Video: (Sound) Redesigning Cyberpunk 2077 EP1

Hey, what's up everyone? So something slightly different today. I'm going to be doing a sound redesign for Cyberpunk 2077. This is a project that I started about 2 years ago but had to put on hold because I just ended up being too busy. But hey, COVID, I have some time. So we're going to revisit something. I'm going to play the clip from front to back so that you can see what stuff is missing. There's a lot missing. It takes a long time to get through one of these redesigns and there's a lot of individual scenes. So it's not something that's very quick to flesh out. So I'm going to show you the full thing and then I'm going to show you what I'm going to do and we'll give a breakdown as I go along. I'm going to interrupt myself for a second because while I'm editing this, my process is a little bit chaotic at the moment. It's not super clean because I haven't done a redesign in a while. So let's see the video as it currently stands at the beginning and I'll give a little bit of an explanation at the end as well.
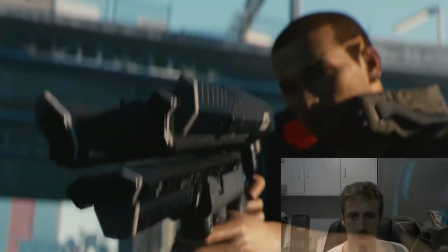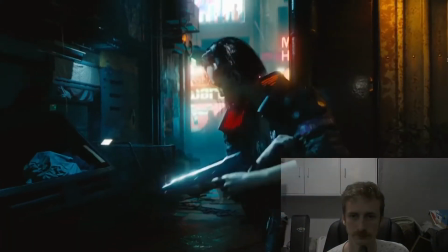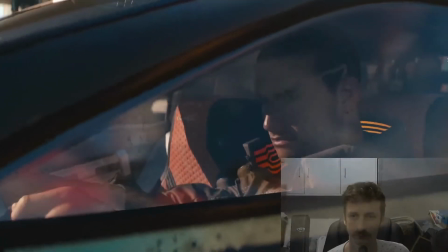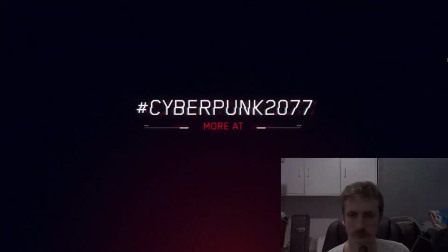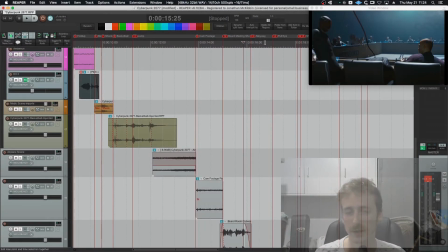98s
One scene that I did start but I never added more stuff to was this one.
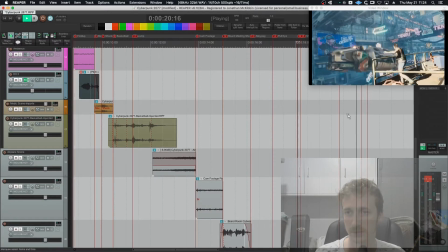105s
This scene.
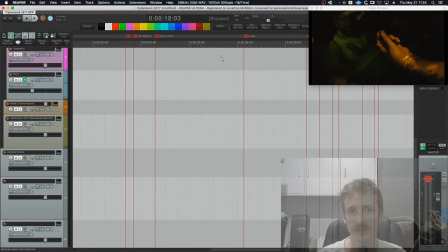108s
I threw in a couple of moments that I felt were important to get right. So, you know, that gunshot and him being hit in the face.
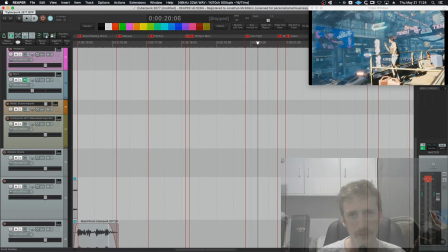119s
I wanted it to be very punchy moments. So I like the gunshot.
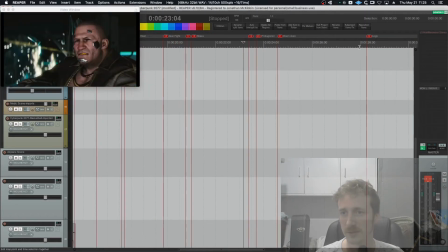127s
Like those, for me, are the most important elements. So it hits the face.
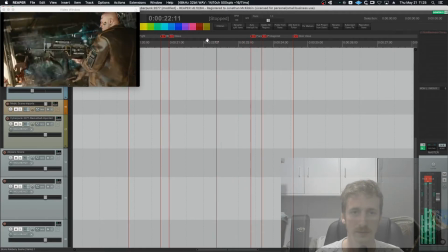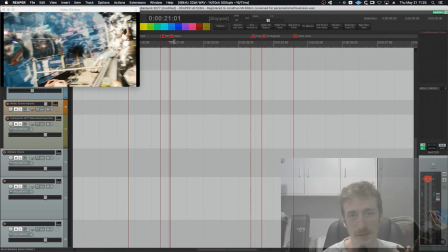142s
And there's lots of body hits, there's lots of bullets, there's a bunch of stuff.
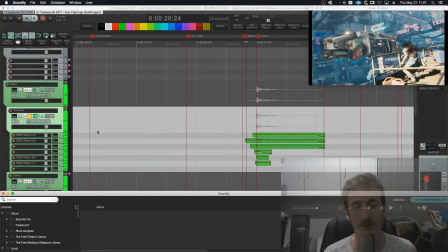147s
So shouts out to Soundly because their support is fantastic. I let them know that I'm not making any money doing sound design at the moment, and I am primarily a live sound engineer. And I was like, hey, I don't really want to spend the $14.99 a month.
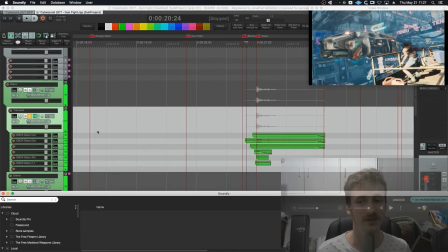161s
Would you guys just give me like a period of time for free so I can just start working on a bit more of a portfolio? And they're like, yeah, sure. Here's 90 days free. Use this promo code. I mean, like, how can you argue with that? That's like some of the best support I've ever seen. 1 hour later.
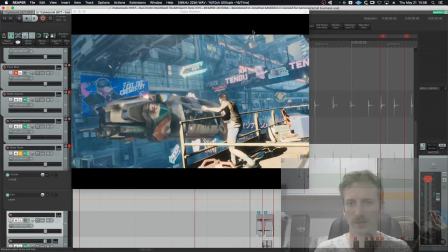179s
So in terms of what I've added, this guy who gets hit. That's the first one.
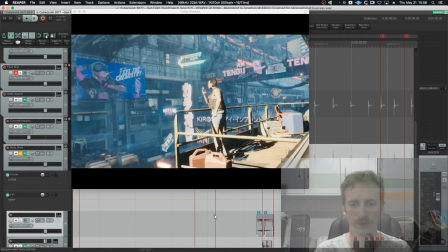185s
I'm going to add some like gore sound to it because even though you get the thunk, like the you don't hear any like blood splatter.
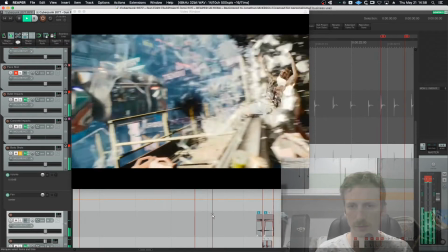194s
We should add that. But that'll come, right?
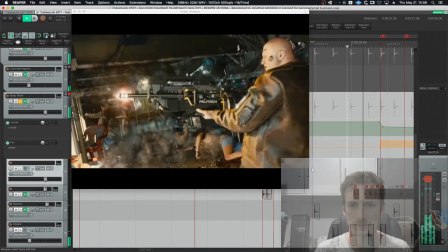199s
And then we have some other hits, which are a bit more randomly placed.
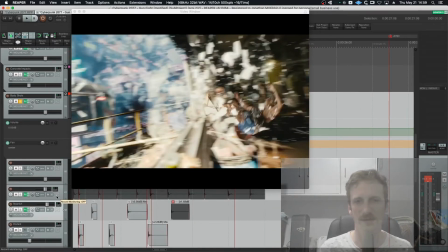205s
So they just need some juiciness. That's literally just the sound of me punching a steak.
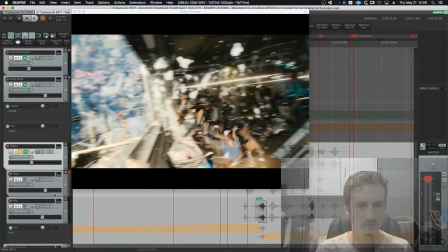210s
And then I added some flybys, which if I crack this open, I did like ones like near, mid, and then far.
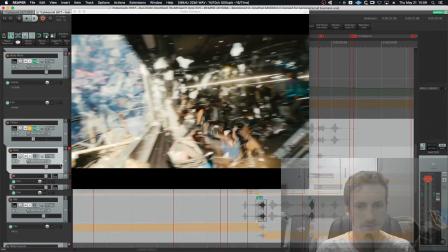218s
And I've added some automation to all of these flybys. So you can see this is my automation, just swinging it from left to right,
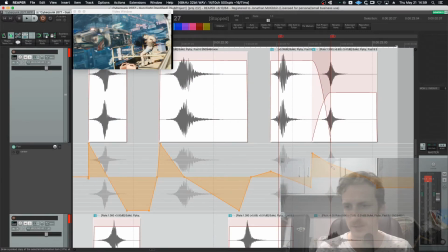226s
to like a varying amount, just based on where the camera is moving.
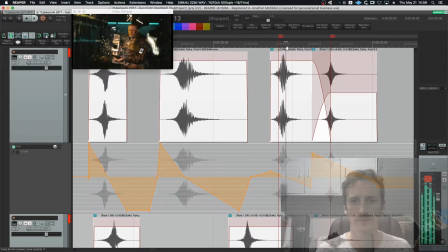232s
So it's a camera change, so
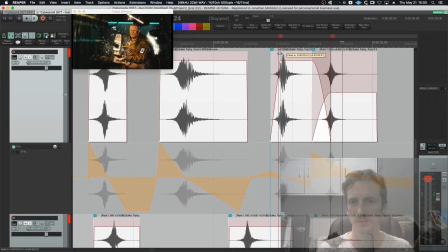236s
that one's a little less extreme, right? So that adds up to be like that.
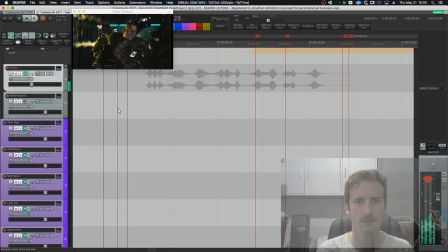244s
And you can hear some movement. And you can hear the hits of the body and there's some concrete hits.